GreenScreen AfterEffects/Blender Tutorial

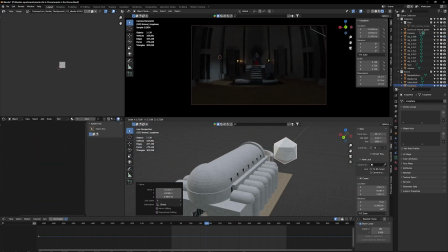4:07 Technically I removed the candles and replaced them with an image of, a fire. Now I want to destroy my little throne room a little. I want to make a few holes.
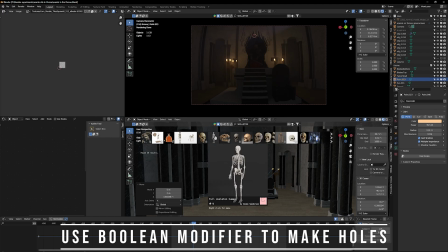4:19 For that I'm using an icosphere and make it a boolean so I can make holes into the building.
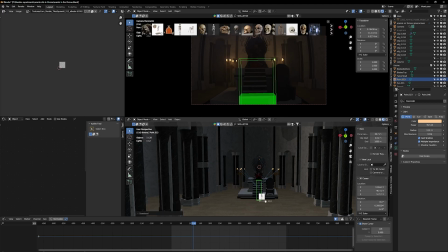4:25 Next step is I found some skeletons here. I'm just going to scatter skeletons all over my area.
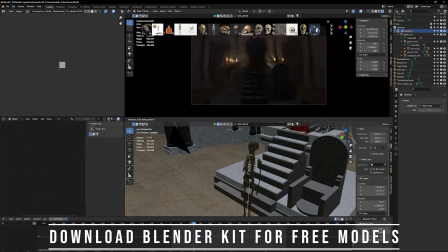4:32 I'm going to start with one right on the stairs.
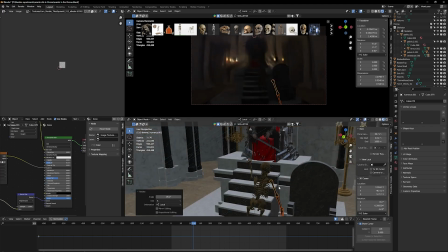4:35 So it's like it tries to reach the throne somehow for whatever reason, storytelling, who cares.
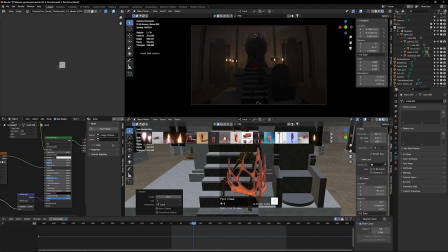4:41 So I'm going to adjust the position a little so it looks organic. And adjust all the little bones, have the arms hanging down.
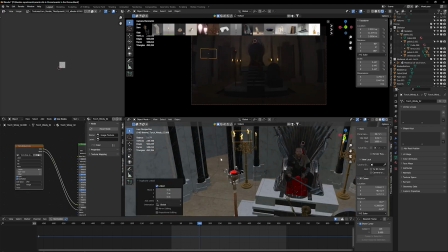4:49 And also I wanted to add a little torch because details is what matters.
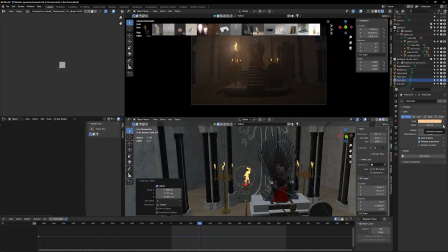4:54 So I'm also going to use one of my flames for the torch, so it's actually burning.
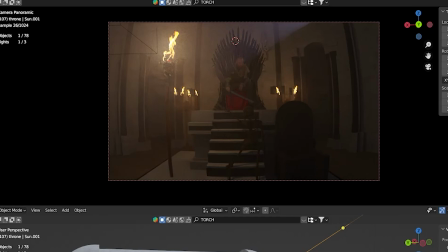5:00 So this is what my scene looks like right now. It's not bad. So now I'm just going to change the floor and add just all kinds of details.
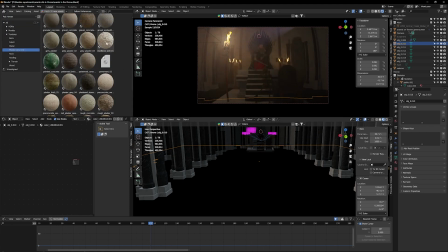5:08 I want a few scratches in my pedestal.
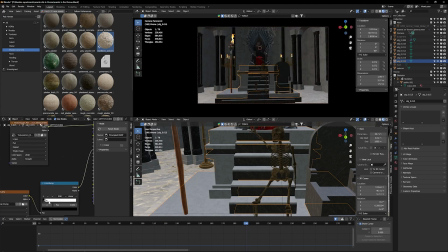5:14 I copy pasted another torch, put it on the ground.
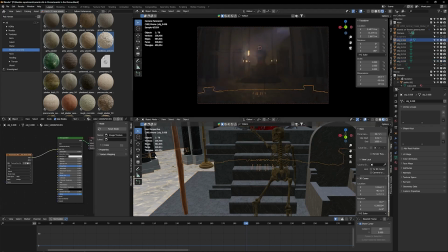5:17 I copy pasted a skeleton and scattered around skeletons all over the floor.
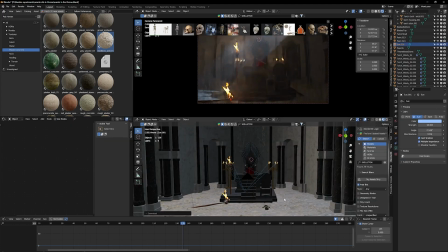5:23 Because while the camera is moving back, we're going to reveal that he is actually alone in this throne room.
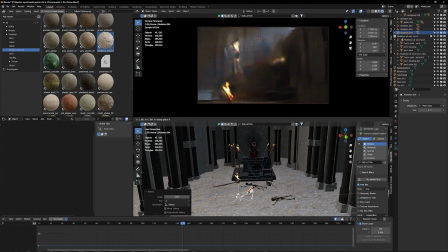5:29 Very spooky.
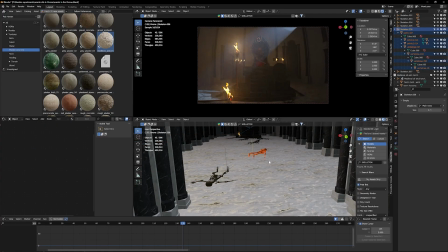5:31 After I added a bunch of skeletons, I also want to add a few regular bodies and weapons,
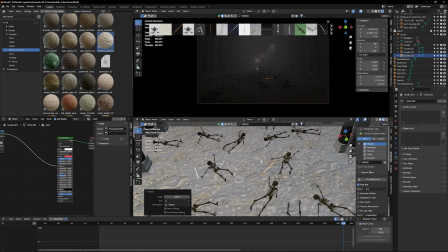5:39 swords, all kinds of things, just to add more detail into my scene. And you can really tell the difference already in the way the throne room looked in the beginning, in the way it looks now already. Of course, I'm going to add more and more details. And right now I'm adding some bugs that around those corpses. There's bugs flying around, which is also very cool. I also added smoke next to the fires or in front of the fires.
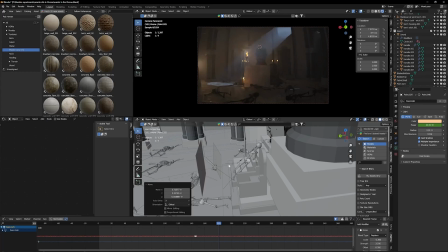6:10 Now I'm going to add some extra light sources, basically adding more light.
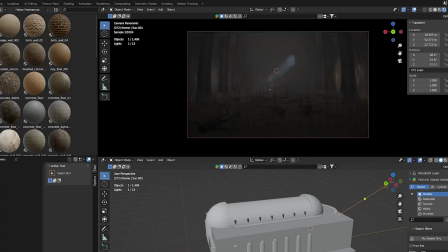6:16 And you see through the Boolean, we have the moonlight shining in. You can see that very well through the volume, through the haze.
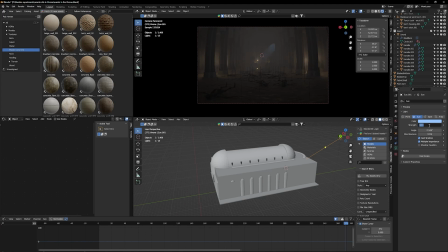6:23 So it looks very cool.
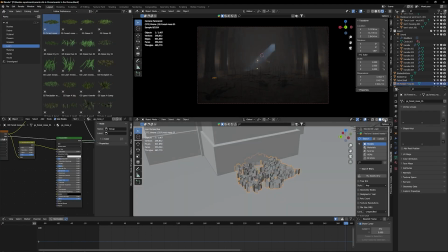6:25 Now it's time to add a little moss and plants, because they've been sitting there for a very long time.
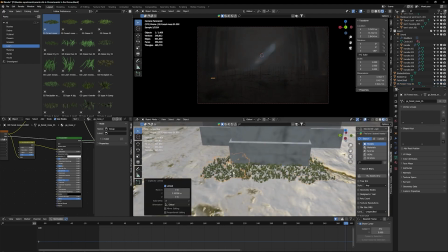6:33 So I just copy paste a bunch,
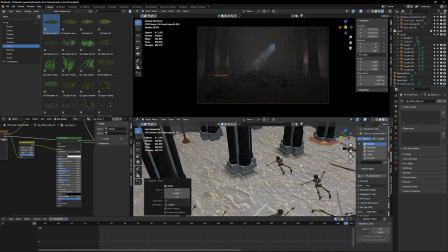6:35 and it's very likely that you're not even going to see it, but it's always good to add more detail.
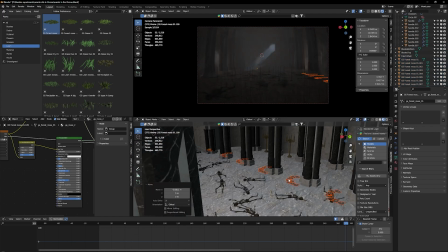6:42 And once you do it once, you can just copy paste it all over the place, which is very, very helpful.
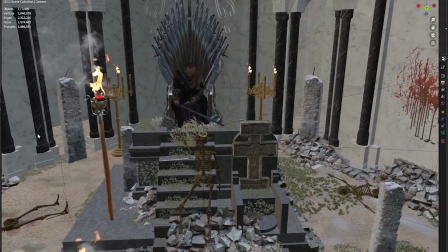6:48 See, this is what it looks like now.
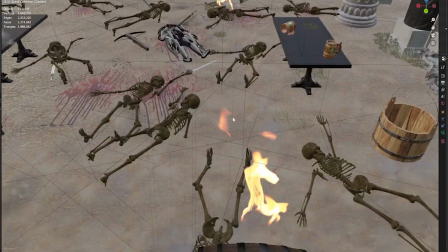6:50 I added more gravel and blood and little details and more flames and tables and scattered it all around.
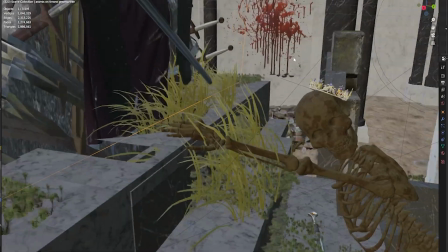6:58 And that way I really bring the scene to life. And I gave him a little crown too.
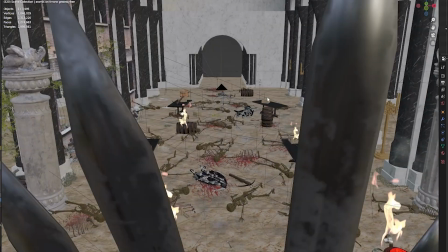7:05 This is what it looks like from the other side. The Booleans made some holes in the ceiling.
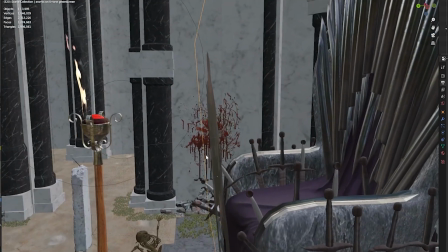7:11 So now, and I have my little green screen guy, and this is what it looks like in the end.
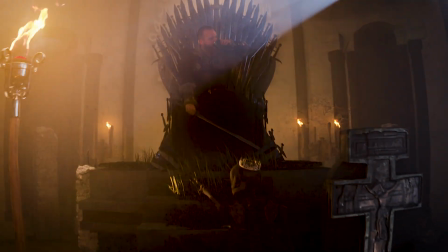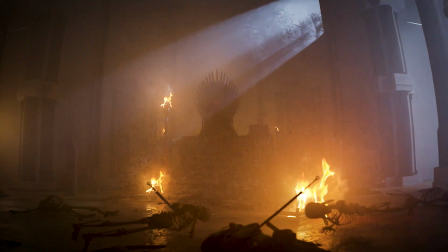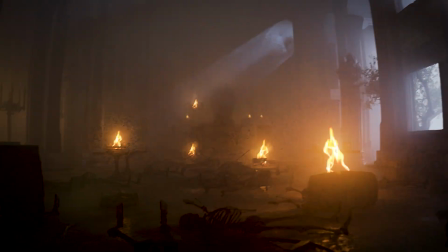So thank you so much for watching. If you have any questions about any of that, please let me know in the comments. I'm more than willing to help and answer those questions. If you have any suggestions how to make this better, please let me know too, because we are all learning here together, and I'm very excited about future projects, and see you in the next video. Toodaloo.